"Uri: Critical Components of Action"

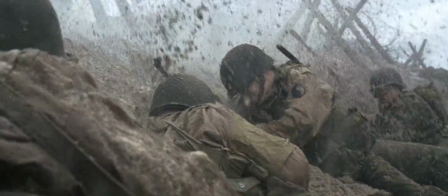246s
The idea here was to insert the camera as a character, the documentarian, recording this while living the horror of war.
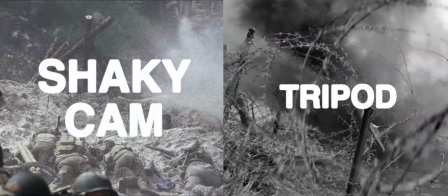255s
The method strips away a layer of padding between the audience and the cinematic experience.
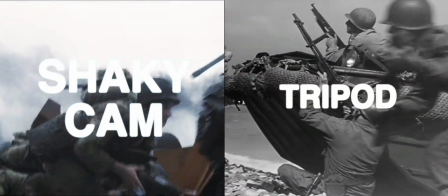260s
No wonder the movie was hailed as the most accurate description of war by veterans.
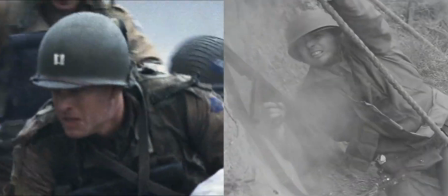265s
going as far as to cause PTSD syndromes in survivors of World War II.
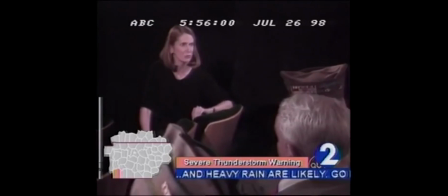270s You were there. Was it like the movie showed it? Yes. Oh, yes.
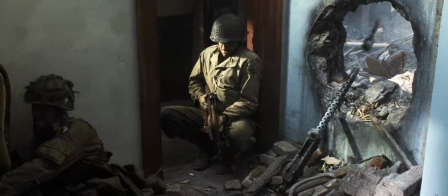276s It was just like in the movie.
Spielberg knew how to use it as a tool, one used to show emotional stability on screen.
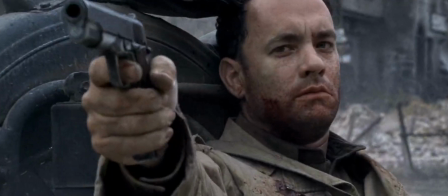285s
In fact, the process of adding camera shake had been in use previously,
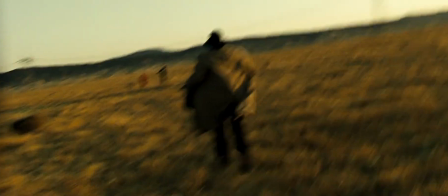289s
such as in the 1995 movie Where Fincher used the shake to signify the inner emotional states of the characters.
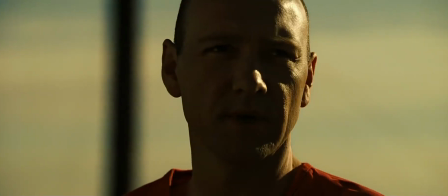297s
Notice how the camera is completely stable when it cuts to John Doe, but shaky when it cuts to the detectives.
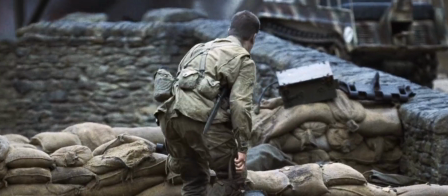303s
In good filmmaking, the camera acts as an indicator of emotional stability.
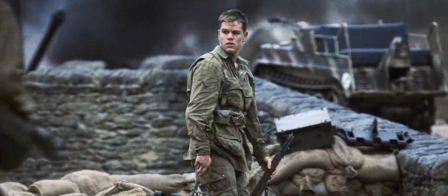309s
No wonder the word emotion has the word motion in it. Spielberg had used the tool on steroids to elicit the emotion of horror from his audience.
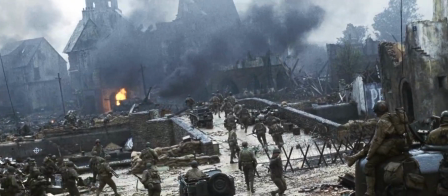318s
This was how he changed everything for filming battle
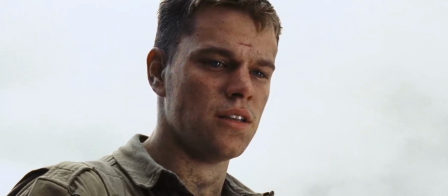322s
But in order to see how someone used this tool to change everything for hand-to-hand combat You have to skip to 2004
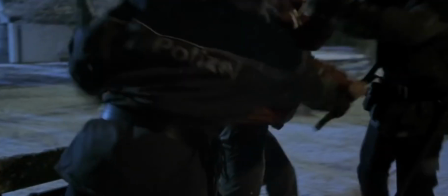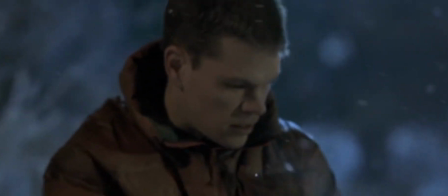338s
But this is actually not a scene from 2004 this is from the 2002 movie the bone identity directed by Doug Lyman
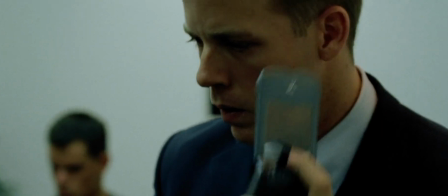347s
This is a scene from 2004
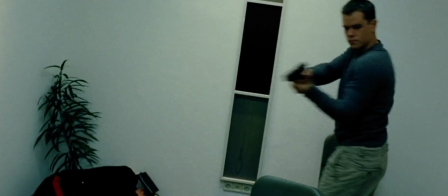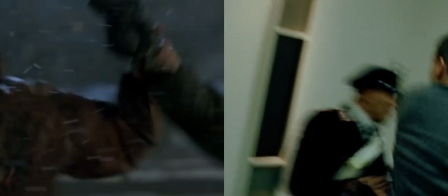357s
Could you tell the difference? Directed by Paul Greengrass, this scene has a lot more kinetic energy and psychological aspect to it, more than the physical.
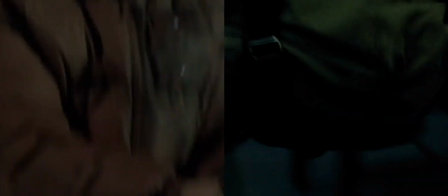366s
And if you think you've seen something similar before, that's because you most probably have.
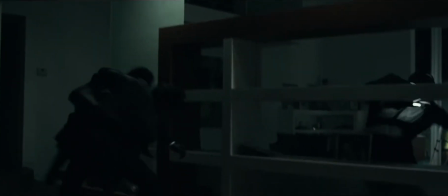371s
Indeed, a movie like John Wick is a direct rebuke to the unnecessary use of shaky cam
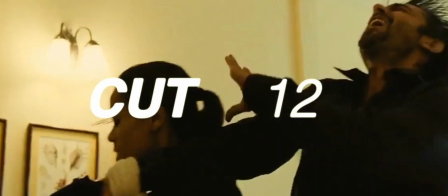376s
that was almost abused by the directors after Bone Supremacy came out.
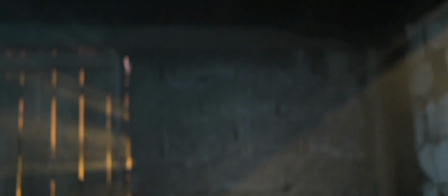382s
And that's what brings me to it. When I watched Uri, I was on set pieces.
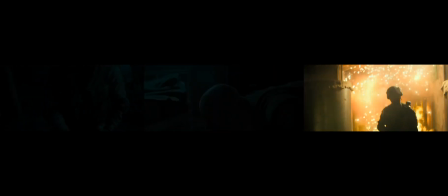389s
The one at the start, the attack on Uri and the surgical strike itself. Every single set piece has a distinct style to it.
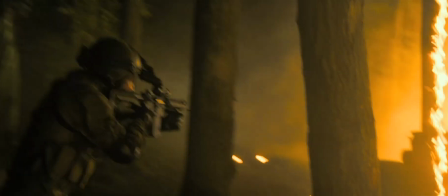397s
Whereas the one at the very start feels self-assured and much more re-controlled. The second one feels much more harrowing.
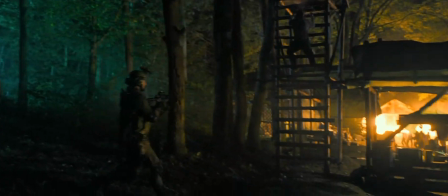405s
This is a good time to mention that this movie was shot on the RE Alexa SXT
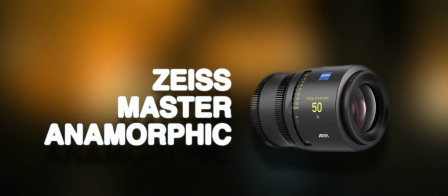410s
using the Zeiss Master Anamorphic Lenses that allowed the low-light sequences
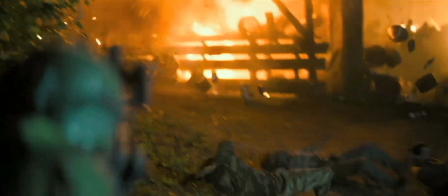415s
and to be shot at a much wider aperture with minimum distortion leading
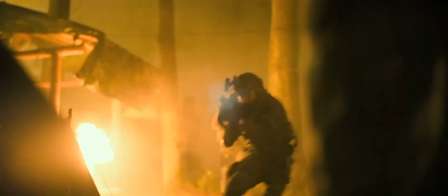420s
to what I can say is probably the most intelligible nighttime fight scenes
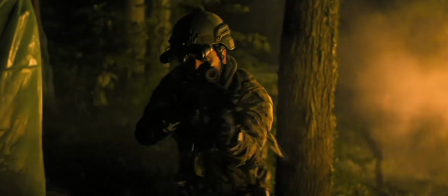424s
that retains as much of those wide angles as possible and on the complete opposite side you have the daytime sequence
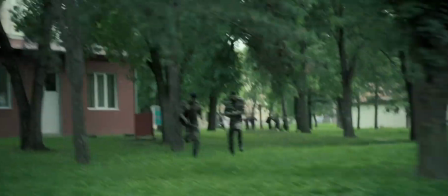433s
of the attack that utilizes much longer lenses so you can feel the claustrophobia and the individual isolation in the heat of the battle.
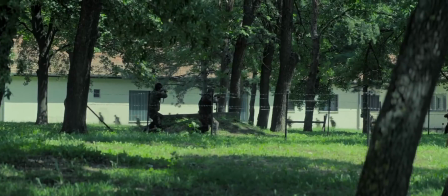441s
The second set piece is much more distorted. The camera makes you feel a loss of sense of control that the soldiers in the heat of the battle
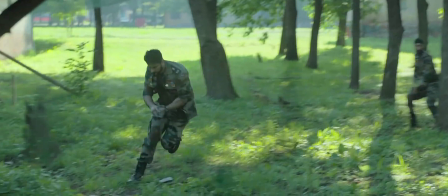449s
experienced and that's what I would say Uri is an experience.
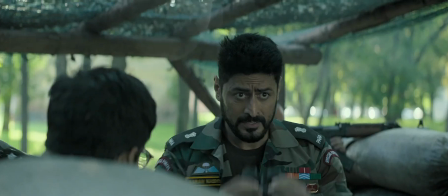455s
The way the movie is shot doesn't let you be a silent observer to the tragedy or the success.
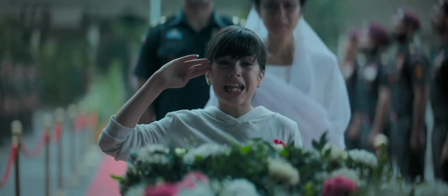464s
There is a very strong emotional component to Uri and that is possible because of the mastery of Dhar and Mirchan Dhani on their crowd.
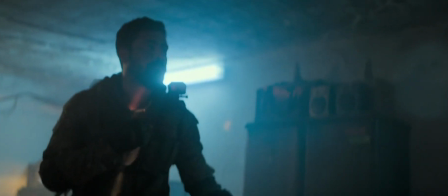474s
Where many people rely on shaky cam as a crutch, they exhibit control over the guiding principles of action.
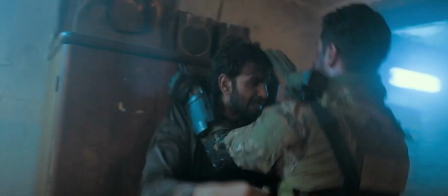482s
The result is Uri not copying what came before, but having originality and a distinct character to itself.
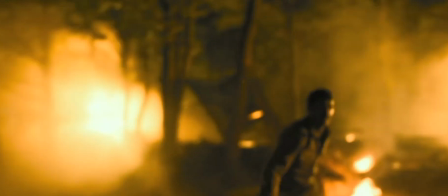490s
Uri makes me happy.